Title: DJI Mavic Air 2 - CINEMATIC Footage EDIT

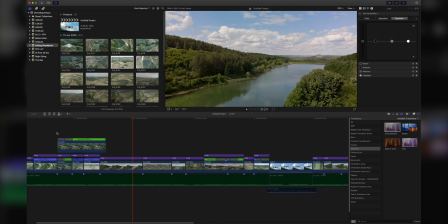8:14 And I'm going to click on fast and speed it up by 20 times.
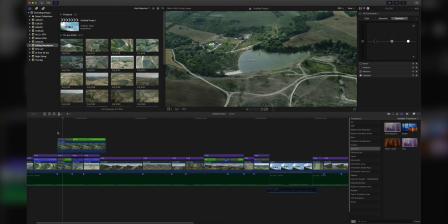8:19 And if you do that, you immediately see that it actually speeds up the footage and then it slows down to normal.
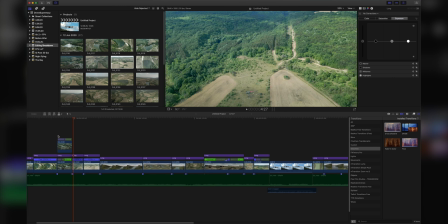8:29 And that's a really cool way. Actually 20 times it's not enough. We can click on custom, and then these percentages we can change them.
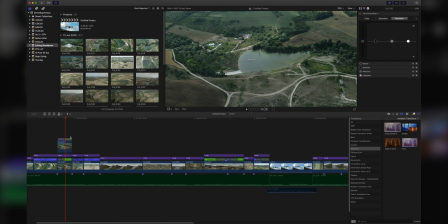8:39 Let's go to 5000%, and as you can see, we already have
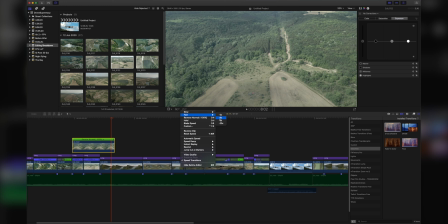8:45 something very usable and a lot better than just using the regular clip, which is too long. So as you can see, this clip is now 1 second long, and it's sped up in the first portion of the video, and then it continues with the normal speed.
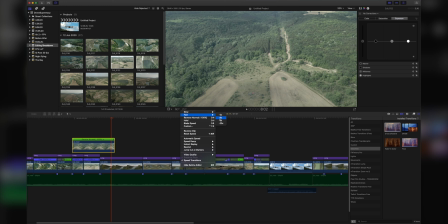9:00 I think this is very important to showcase the normal speed as well, otherwise it's just too quick and the viewer does not understand what's going on. So you have to have a slower portion in the video as well. Anyway, this is how I speed ramp my clips. And again, the next one is at 400%, and it's also reversed.
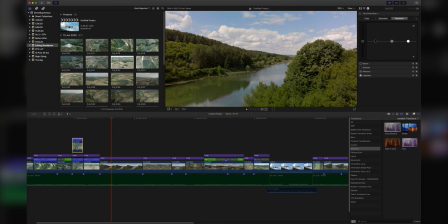9:20 So this is the original clip, and I was going down.
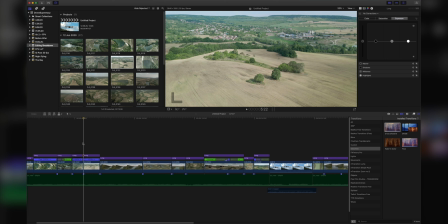9:24 I was lowering my altitude, and I figured for this edit it might be a better idea to actually go the other way around. So it's something that I did. I just went and clicked reverse clip, and then I sped it up by clicking to 4 times.
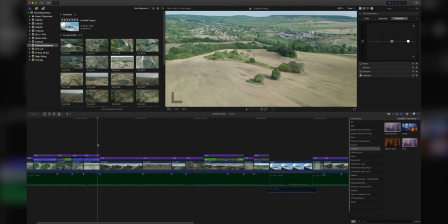9:42 And there you go. That's how the footage looks like. And it's something that I did with the next one as well. So I love reversing clips. Sometimes it's just make more sense to showcase the other direction of your flight,
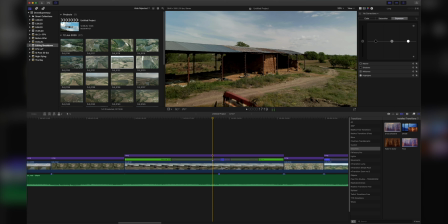10:01 reveal some of those trees here in the background, reveal this whole area rather than flying with the original direction. Sometimes it just makes sense. You're always welcome to experiment, but make sure nothing is going backwards like a car moving backwards or something else,
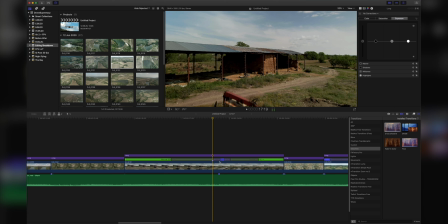10:17 because it just doesn't look too nice. And here as well I am doing a speed ramping, and if you notice when we play the music, let me just play that.
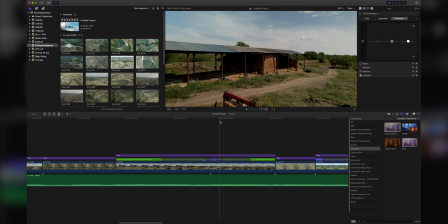10:34 So as you can see, this speed ramping here is made exactly on the marker,
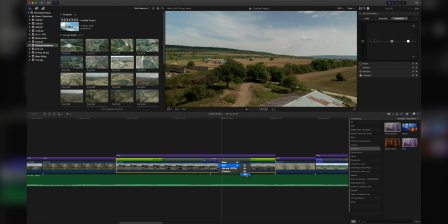10:40 so it happens just when the beat drops, and these markers are extremely useful for that specific reason. This was done exactly the same way as I showed you in the beginning.
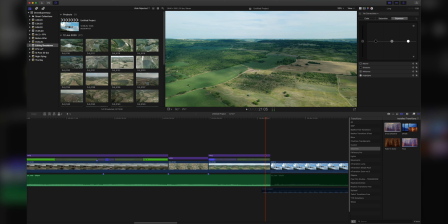10:50 I just clicked a portion that I want to speed up by clicking Shift and B, then pressing Shift and B at the end of the portion where I want the sped up part to end, and this area here I just speed it up by 20 times or as much as I want,
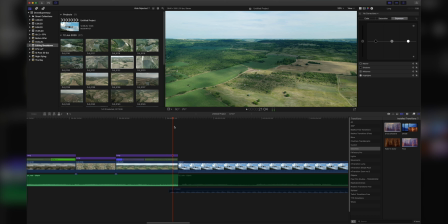11:09 so it fits the music and the beat drop, and then I continue with the normal speed. Again, here we have a small section that I sped up by 20 times, and it's just so I can showcase more of that movement.
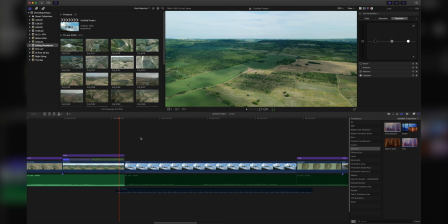11:26 I'm moving the drone upwards and forwards at the same time, and if I just play the regular footage, it's just too slow and you don't capture too much movement.
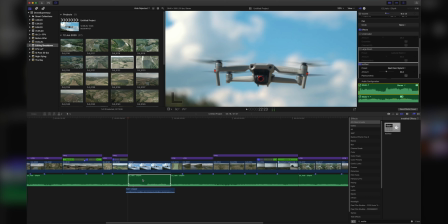11:37 When you're filming these large open areas, you have to move a lot so you can have dynamic footage, and the lack of this dynamic in your shots is not a good look.
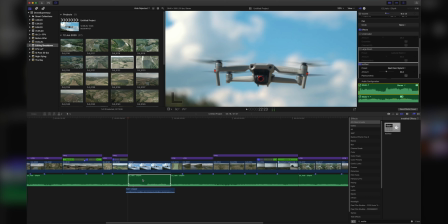11:50 So I prefer to speed up some of my parts so I can showcase more of that movement, more of that dynamic in my footage. And here we have a little section that I want to talk about a bit more in depth, and that is this section here of the audio, which I muffled a little bit.
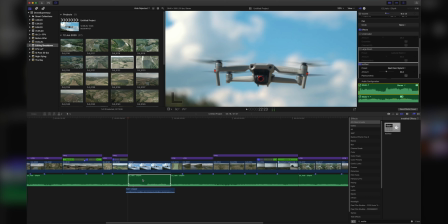12:05 As you can see in the effects tab, I have underwater, large room, and muffled. I played with these two. I didn't like how they sound, and I added this muffled audio effect, which is right here in the effects tab.
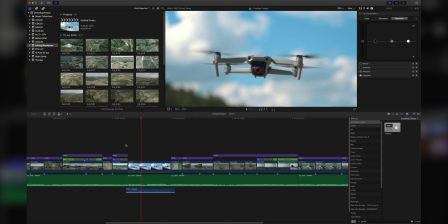12:18 You simply write muffle, and there you go. You just drag it over your clip and it's applied.